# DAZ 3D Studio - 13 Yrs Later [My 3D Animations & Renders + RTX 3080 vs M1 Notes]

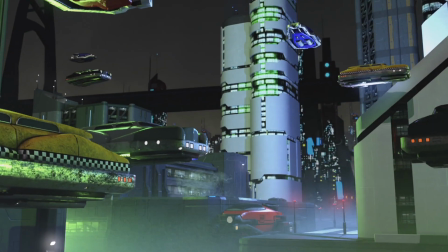(8:08)
All of these are also DAZ 3D renders, models, assets, and my own custom elements imported here and there.
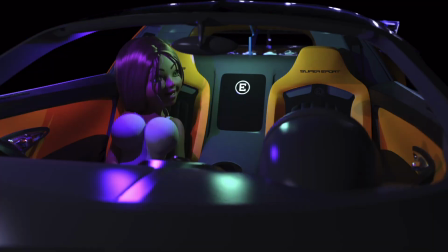(8:15)
Here's another example of where you can composite a person into the driver's seat.
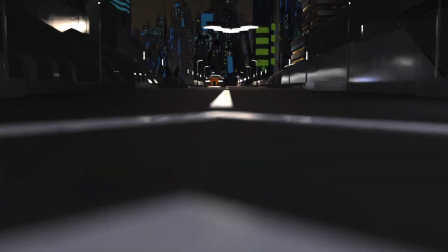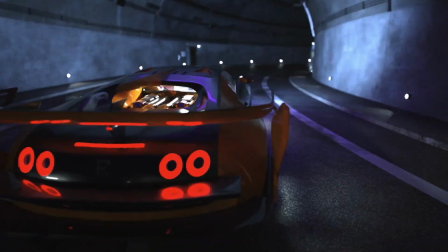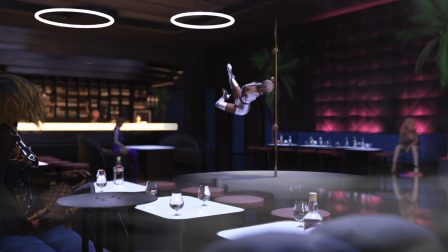(8:31)
A nice shot with depth of field, characters, also just a background loop video for a music video.
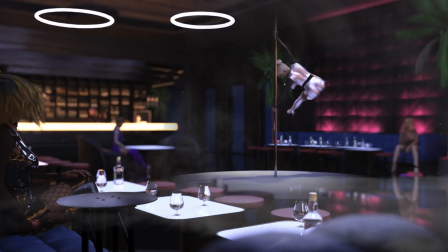(8:38)
Just a little animation happening on everything. The bartender's moving around. The girl on the left's got her knees swinging back and forth.
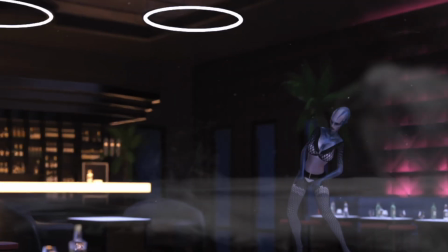(8:47)
We even have aliens dancing because why not? And these A&I blocks of the dancing are also hit or miss, but these are pretty hit.
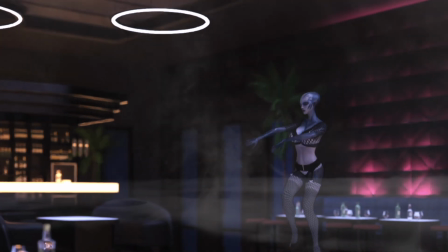(8:54)
These hit nice.
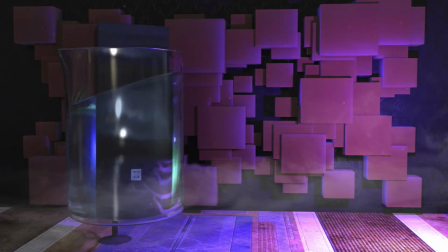(8:58)
Okay. These are elements I also use for my YouTube music channel, and I'll show you guys what I mean by this in a second, where I'm overlaid over this on a green screen.
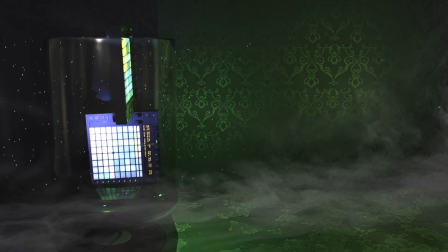(9:07)
And I like how the water actually does warp whatever's underwater, and the glass up top also warps.
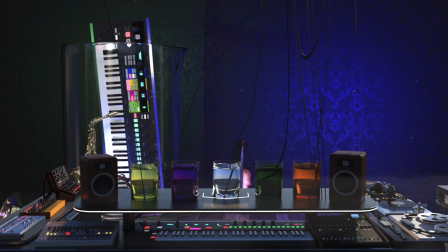(9:15)
Here's an example of my quote-unquote lab. Here's a better look at what I mean.
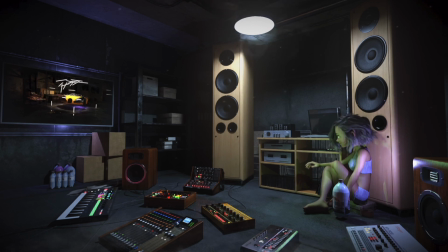(9:24)
This is a really nice scene. Her head is bobbing to a mathematical speed that is able to be sped up or slowed down, and it's a seamless loop end to end, so I can loop it all to a music beat, time it so that her head is bobbing on time.
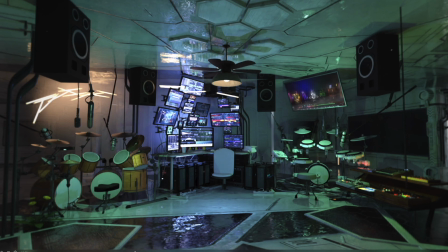(9:43)
Okay, so here's another background studio video loop, and I'm going to show you my YouTube channel now of what I do with these.
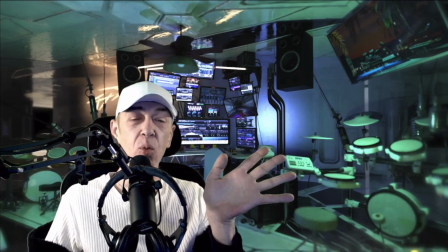(9:51)
So I'm muting the video so you can hear me talk, but that's me in front of that very scene.
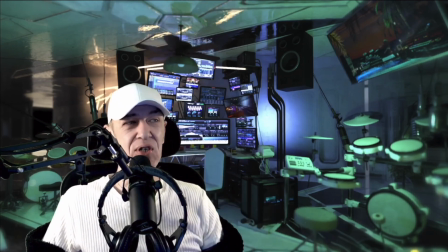(9:55)
And the scene itself is like 20 different asset packs combined together to make this scene.
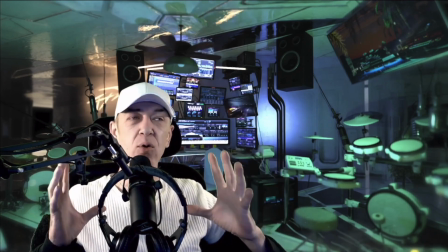(10:02)
Different drums, different screens, different tables, different walls, ceilings, TVs, everything is compiled and composited into one scene.
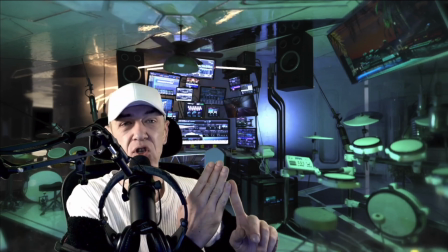(10:10)
And then I sit in front of that. You can probably tell by the cheesy lack of work on the edges on some of these shots.
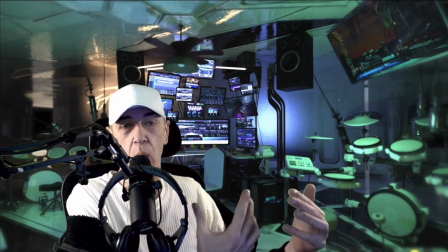(10:17)
Some parts look great, and then other moments it just looks bad. Here's another example of another room.
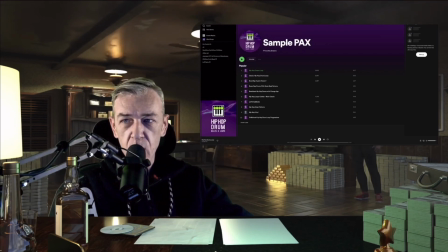(10:22)
The foreground is a overlay image,
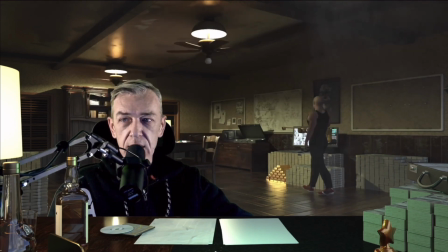(10:26)
and then the background is behind me with Bobby Gotti, our character back there, holding down the fort, holding down all our money.
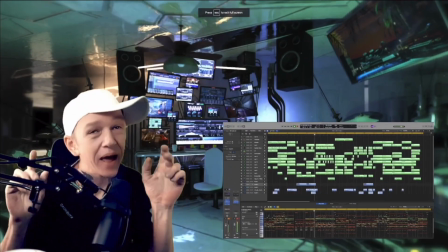(10:35)
Here's 9-year-old me,
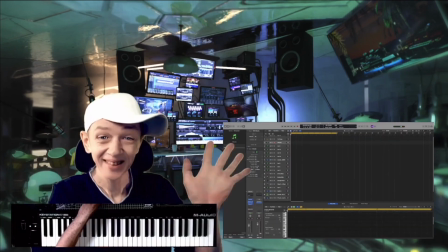(10:37)
a Snapchat filter added to me in front of a green screen in front of my 3D overlay background.
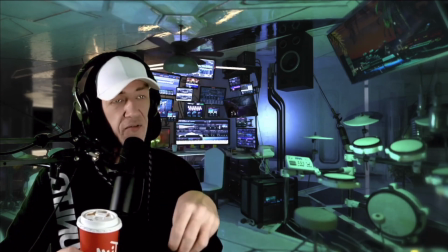(10:48)
Here's that same room, and this is just me preparing my students for a masterclass in Logic Pro X. Okay, and this is the final scene where they're finished the class.
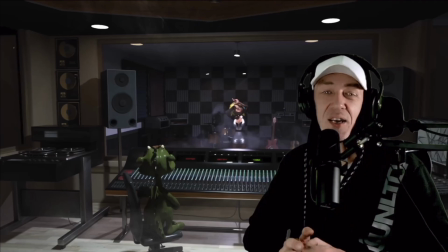(10:57)
The engineer, my fake girlfriend and my fake cat who thinks he's a dragon that's an engineer, is congratulating everybody for finishing the course.
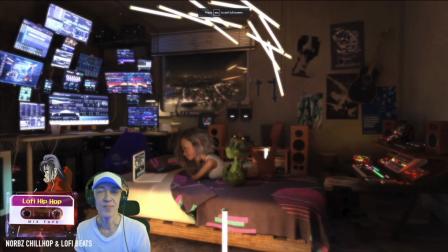(11:07)
All DAZ 3D. And then here's another example of just one of the rooms that I made,
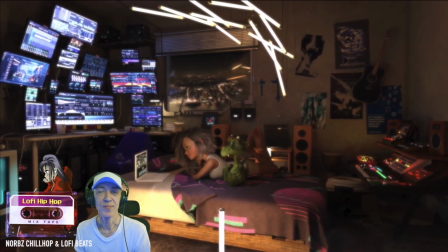(11:12)
and then I'm using a whole bunch of pictures of myself overlaid that change every 10-20 seconds or so, and a little animated tape and lo-fi girl right beside me.
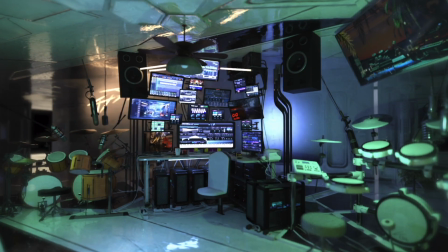(11:23)
So now that we've seen those, I'm just going to walk through the raw videos before I add myself in front of them. You can see the various different elements, different rooms and asset packs from the store and custom ones I've made, and then animated a few things just to give it that cool, I don't know if it's real,
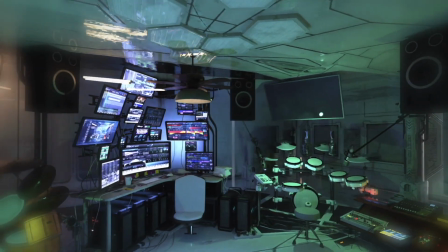(11:41)
I don't know if it's fake look. It's very effective.
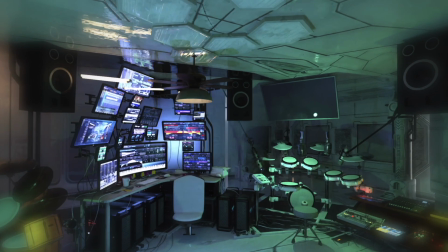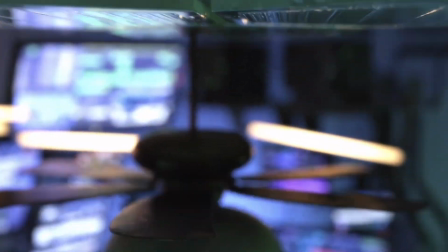(11:53)
All of these scenes have an intro/outro, so when I'm starting the video,
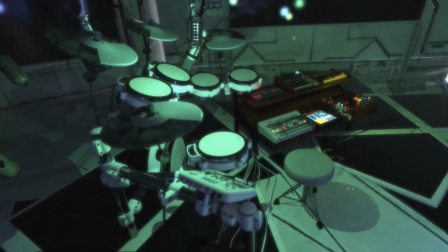(11:58)
I play this first before I set one of the seamless loops up so that it introduces the scene nicely.
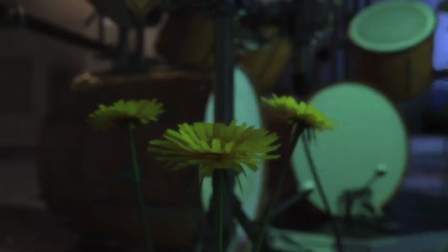(12:03)
And yes, my studio has flowers. What's up?
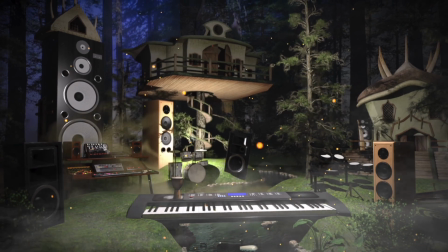(12:08)
Here's an example of total fantasy forest music studio mishmash because I can.
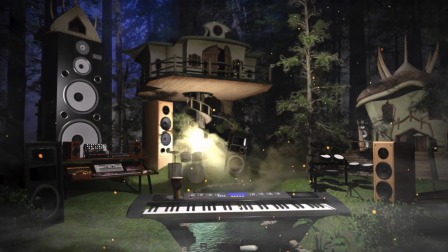(12:15)
Why not?
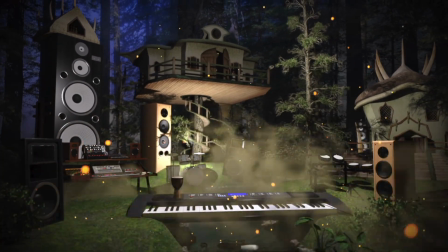(12:16)
I wish everywhere I went had a studio ready for me to work at with everything connected to the same SSD drives or cloud, I guess.
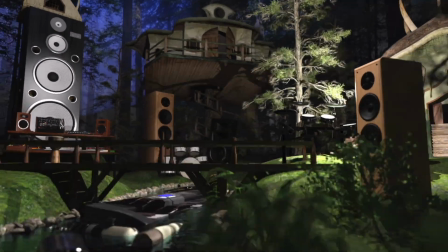(12:24)
And I could just like never have to leave music production no matter where or what I'm doing in life.
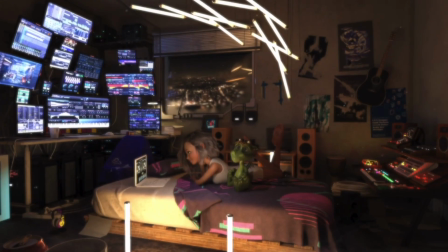(12:30)
I love to produce lo-fi,
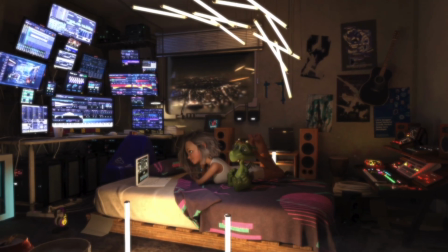(12:32)
so a lot of these are lo-fi aimed rooms that feel cozy and warm and subtle and slow and chill and relaxed.
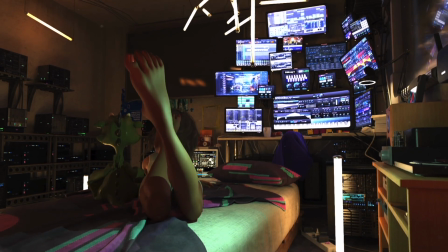(12:41)
And even as I review it, it does look very chill and cozy, and the cute little dragon is in there just chilling, making things even cooler. Here's some fun animation with a car loft that I escaped to when I'm sick of life,
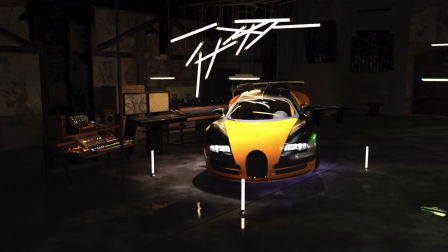(12:54)
and my music studio is here too, because why not?
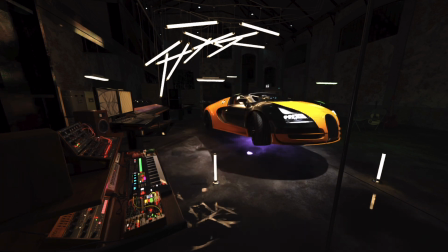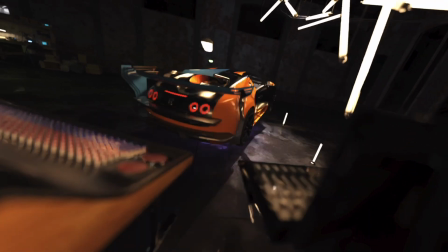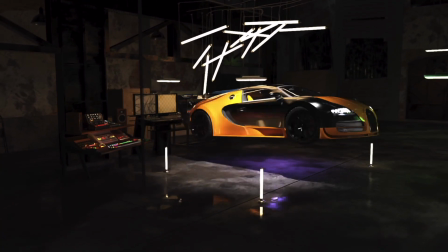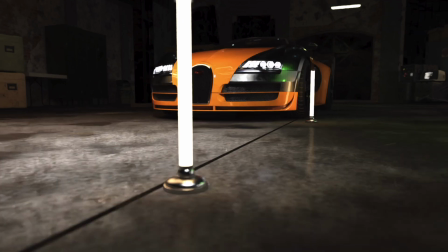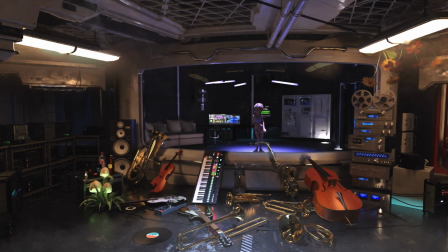(13:23)
This is another mishmash of many rooms, many elements, many things going on to make it look semi-real, I don't know what I'm looking at, if it's fake or not. She gives it away because she's very anime styled,
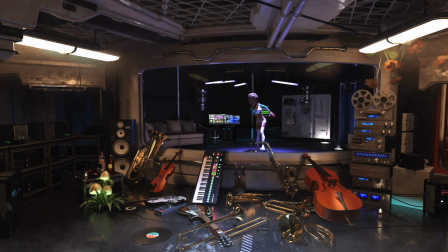(13:35)
but still a very effective effect and look, and I'm really proud of this.
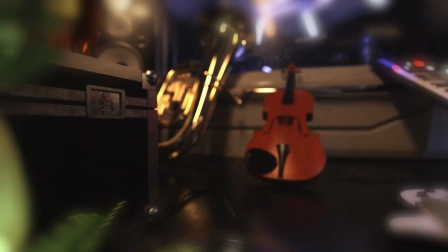(13:43)
Here's the intro to this scene.
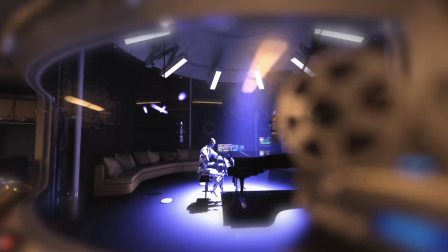(13:46)
We have our cyborg playing piano, focus changes, boom, and then we're out of here.
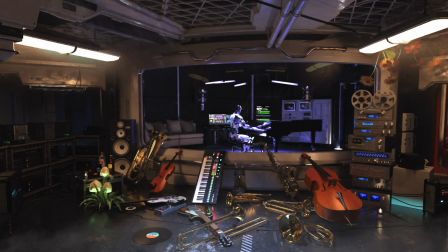(13:55)
This is a good example of animating through poses. DAZ gives you some really cool pose packs.
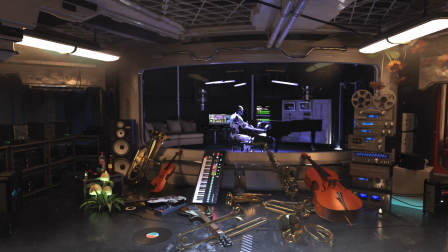(14:01)
So this is me just changing poses that come with the piano pose pack in there somewhere, from one keyframe to the next.
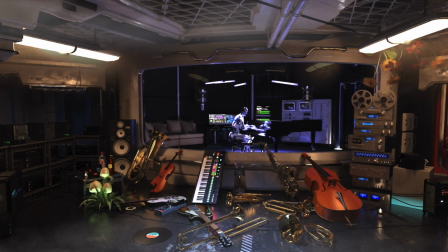(14:08)
One pose, and then the next keyframe, the next pose, and DAZ does a good job with tweening from one frame to the next.
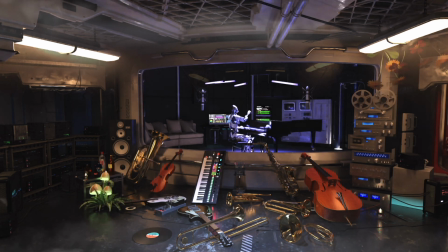(14:15)
Then your keyframes turn into actual real looking movements.
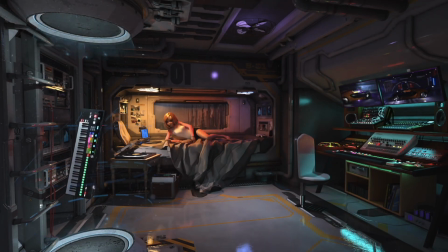(14:20)
Here's another lo-fi room. Some cool visuals to look at, and a lot of open space in case I still want to composite something else in the center of the room, or composite myself in front of a green screen in front of it.
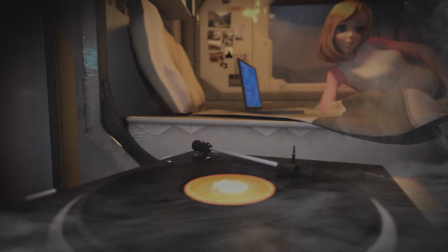(14:34)
And this is just another depth of field focus change from the record player to her, and then back to the record player.
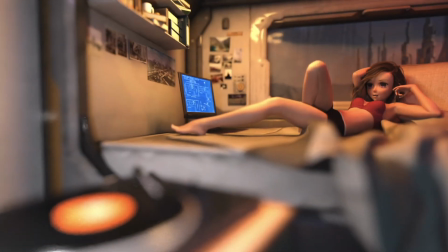(14:43)
Same thing here, focus change from her to the turntable, and
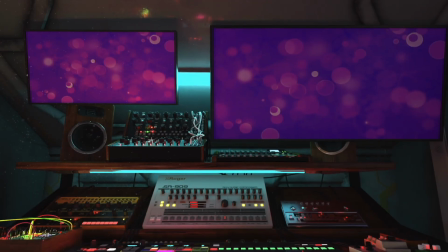(14:51)
back to her. This is just a single frame with particles over it. Nice render though.
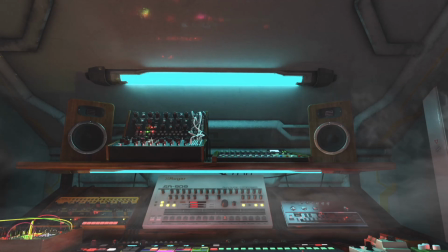(14:58)
Same with this.
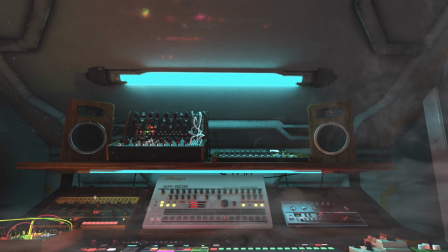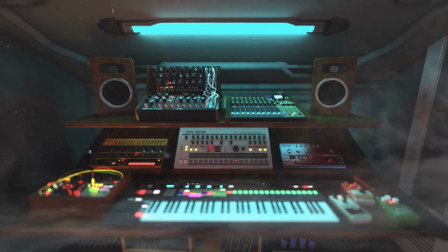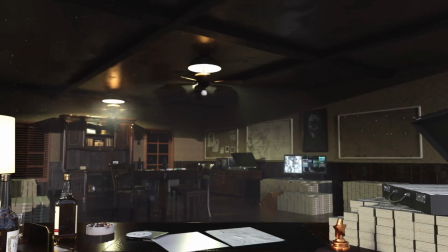(15:09)
This is playing with the light above the fan to see what kind of effects I can give off.
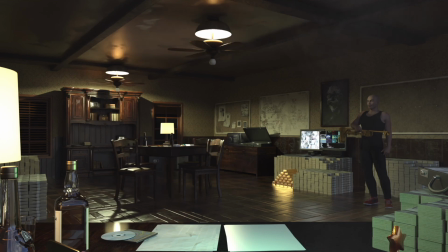(15:13)
Still really not too fond of it. And then I think this is the final, where it's not overdone and it looks good.
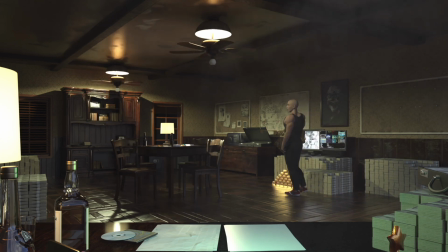(15:21)
But the overlay, at least my eyes can tell because I made it, the overlay in front with the table and the money on the right and the bottle is just an overlay.
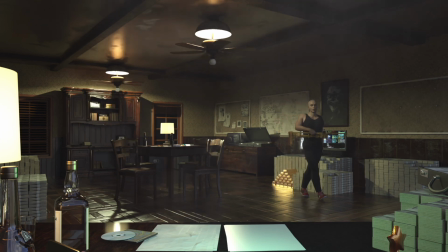(15:29)
I should have taken that out.
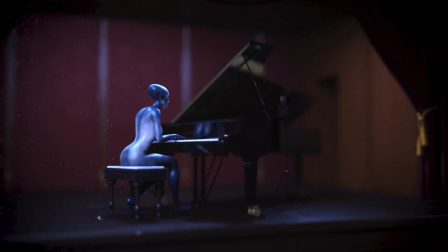(15:32)
Here's another alien playing the piano, and here you can see her hands go through the piano, so it's not perfect.
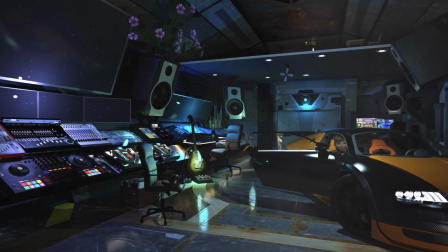(15:42)
Here's another fantasy studio room of mine for my YouTube channel for music, where I teach people, and this is the backdrop for the lessons.
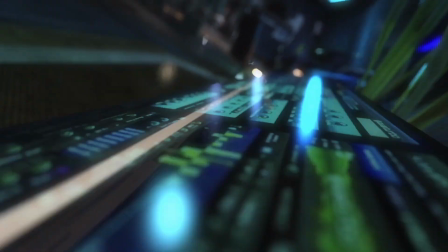(15:51)
And this is the intro, or one of the intros.
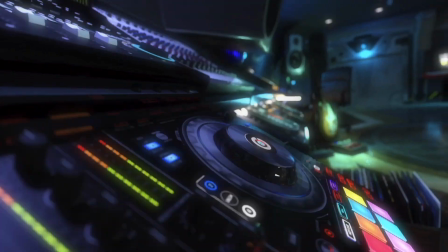(15:54)
There's another one where I've added sound, and it's all kind of done in post-production, but this is really nice too.
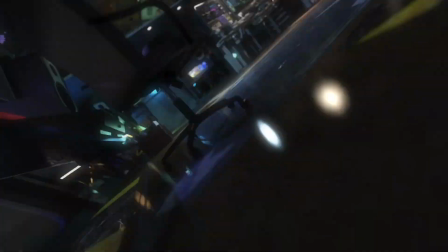(16:01)
I really like how this turned out.
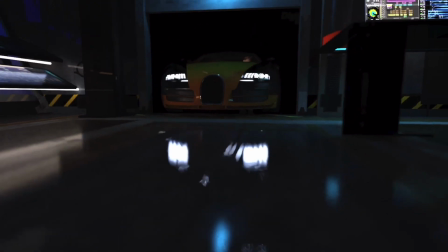(16:05)
Here we go.